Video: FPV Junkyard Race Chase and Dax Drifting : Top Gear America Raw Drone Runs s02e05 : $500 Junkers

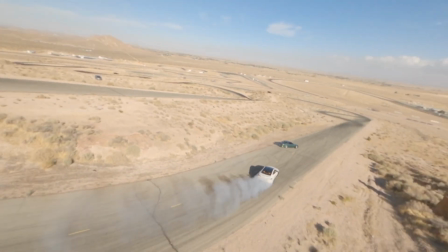Again, getting pushed around so much, I miscalculated that corner because
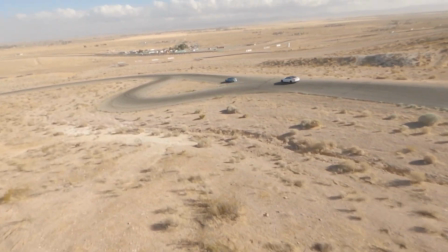you know, you're generally kind of trying to fling it out, but the wind just immediately was kicking me back.
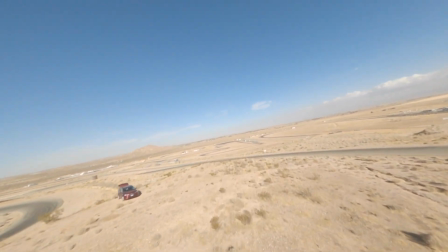So there's my position. Now I'm gonna come in.
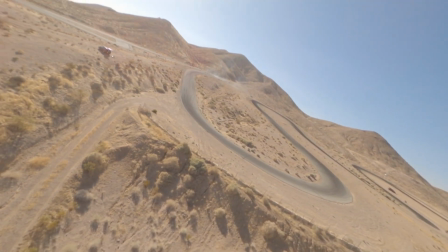Normally I would just come in and land on the van,
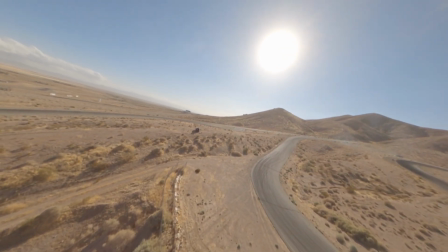but I was having to basically bring the drones in on the downwind side of the van.
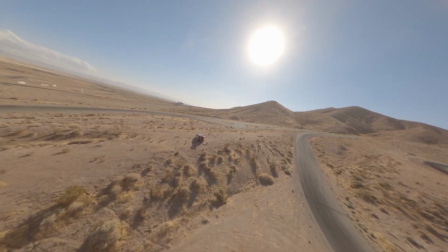And the Inspire at one point when I was shooting with it,
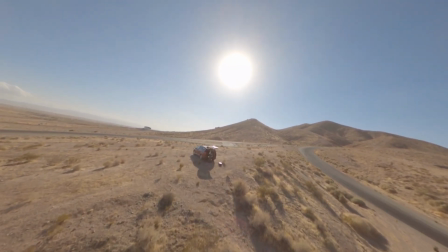probably around this time, or you know, just before or after this, actually I almost lost the Inspire.
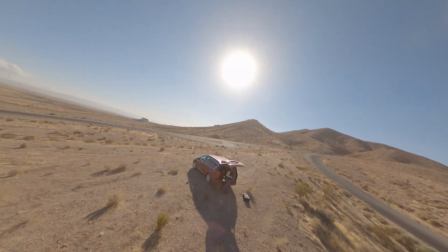It was so windy that I couldn't get it back. It was getting blown away.
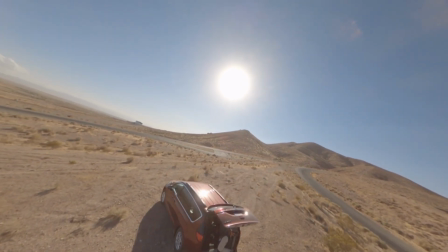I had to put it in full sport mode and get low to the ground and kind of track the ground just to get the thing back.
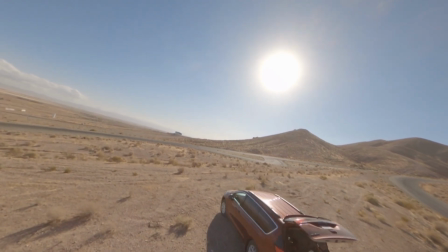But it looks like I'm talking on my radio here, so I'm probably like grabbing a hand free and
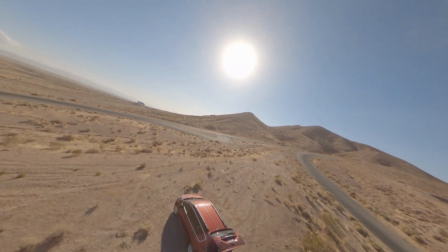chatting with somebody to find out what's next, which is why I'm sort of flopping around in the wind here.
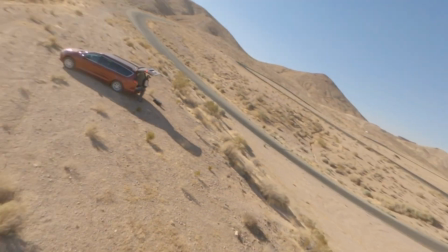But you can see this too. As soon as I turn, watch how the drone, see how I'm leaning against the wind.
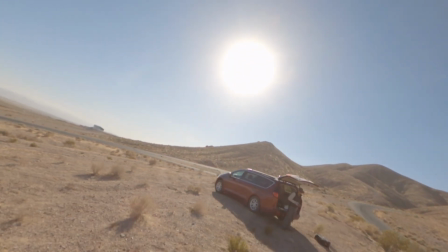It's kind of coming left to right at this point. But watch when I sort of level out how the drone starts moving.
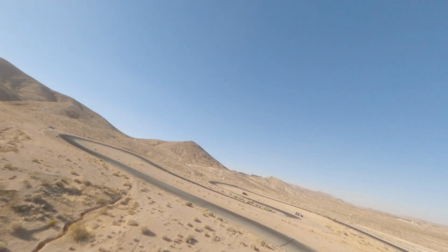Boom, I'm just getting blown over there. I'm still leaning into the wind, but I'm just getting blown across.
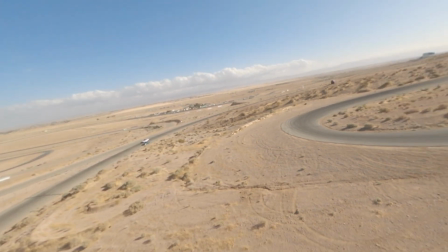That's how fast the wind was. Now as I turn, look how far away I am already from where my position was.
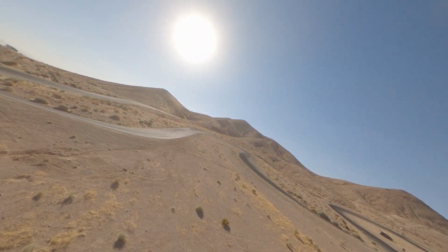So I'm going to set up here and just try to get another one of those shots as they come through.
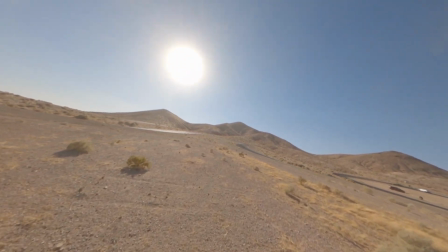Always into the sun with shots like this. That's going to be your money shot, right?
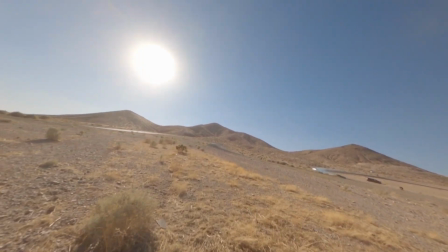That smoke kicking up off their tires. So I'm trying to gauge.
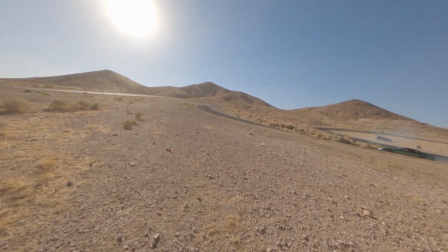There they are. I want to get as close to them as possible.
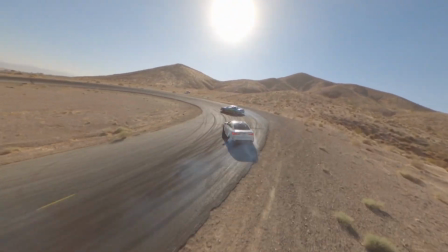And trying not to have to lean forward too much and screw up my framing because that sun looks so good.
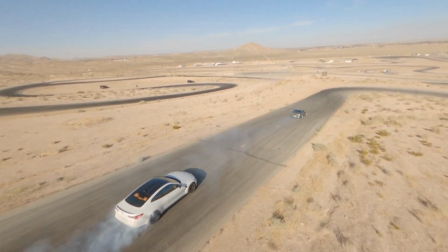But yeah, you can see how I'm getting blown. So hard to calculate that.
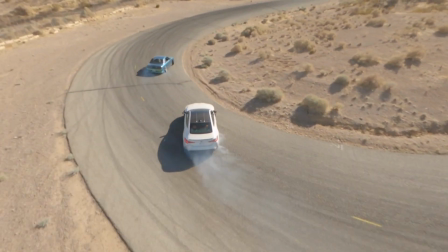And then whipping around this too. But that came out pretty good.
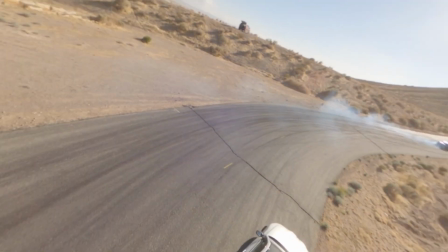And this is, well, no, actually, he stopped because he spun out.
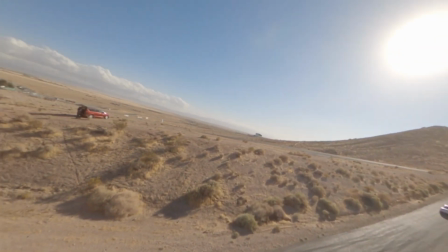So I overshot. But this was all 120 frame as well. I'll pick a good one and show you the kind of slow-mo on it.
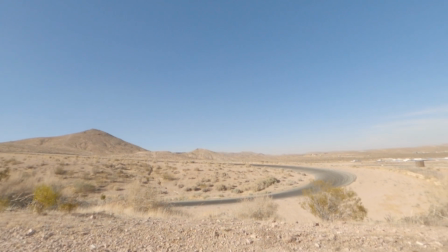But let's check out one more run. I really like this one. So you could just see him off in the distance there. What I'm trying to
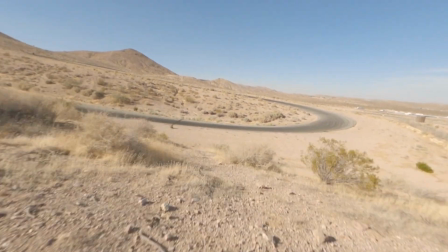do is time this so that I get over there just at the right time.
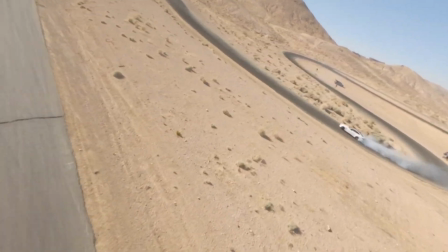Right? So I'm coming across, and meet him in the corner. Boom.
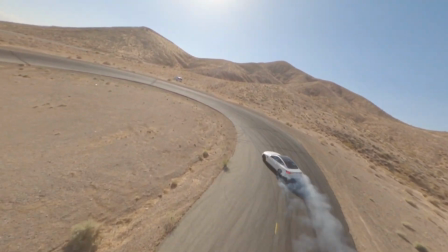And that one came out looking really cool. Here it is again with a bit of slow-mo.
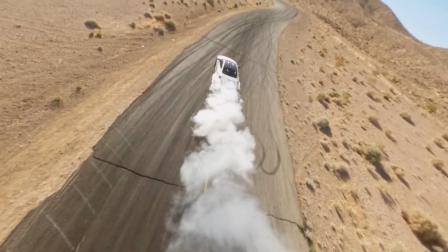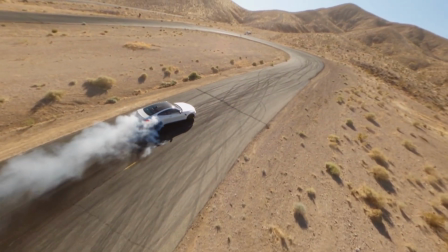Yeah, I love the way that smoke looks. You can see how fast the wind is blowing too. It's just peeling the smoke down the hill.
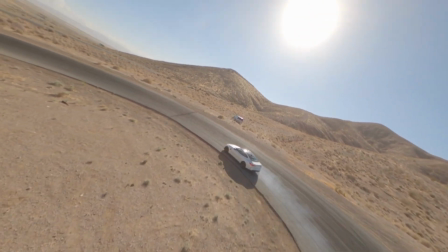Then following him up around the top of the hill.
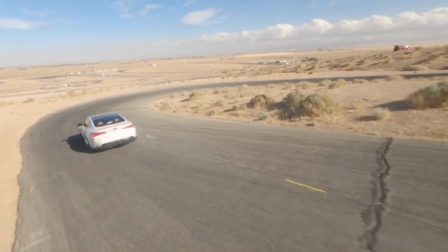I think I got a little bit better line there.
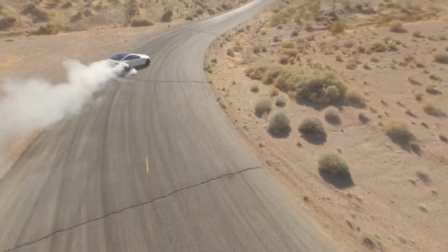Yeah, that was good too. Look at all that smoke.
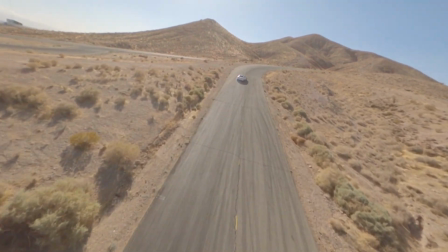And taking off. So
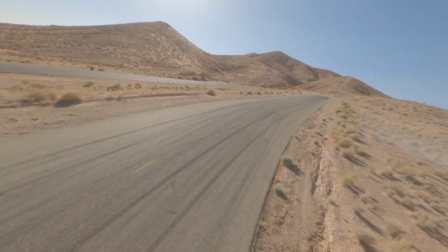Again, you know, for this kind of shooting, I'm not necessarily trying to stick right on his tail.
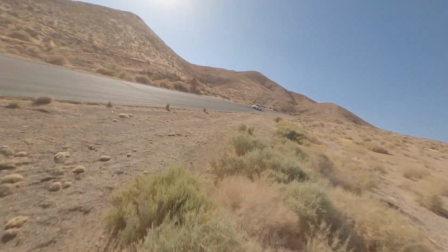I'm just trying to get good shots. I know there's a camera position up at the top there.
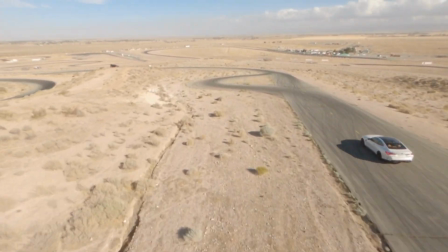So that guy would have been catching a good ground-based shot of him.
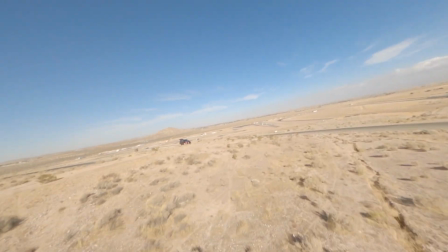So I was really just trying to get a good shot on that corner and then let him fly away. There's me again.
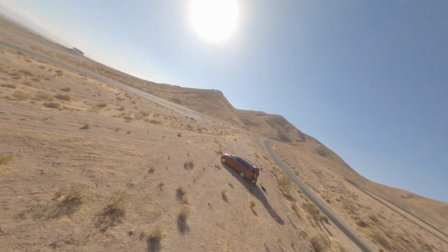So much fun. This is Willow Springs, the top track.
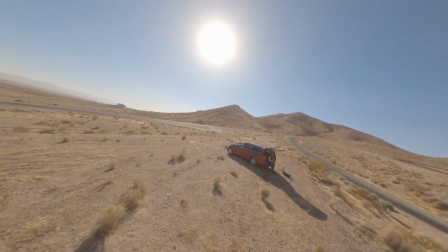And just getting to go out there and set up, pick your position,
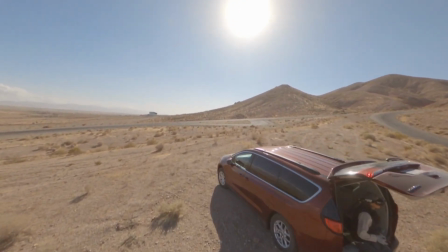you know, find the best spot for yourself, get the shots.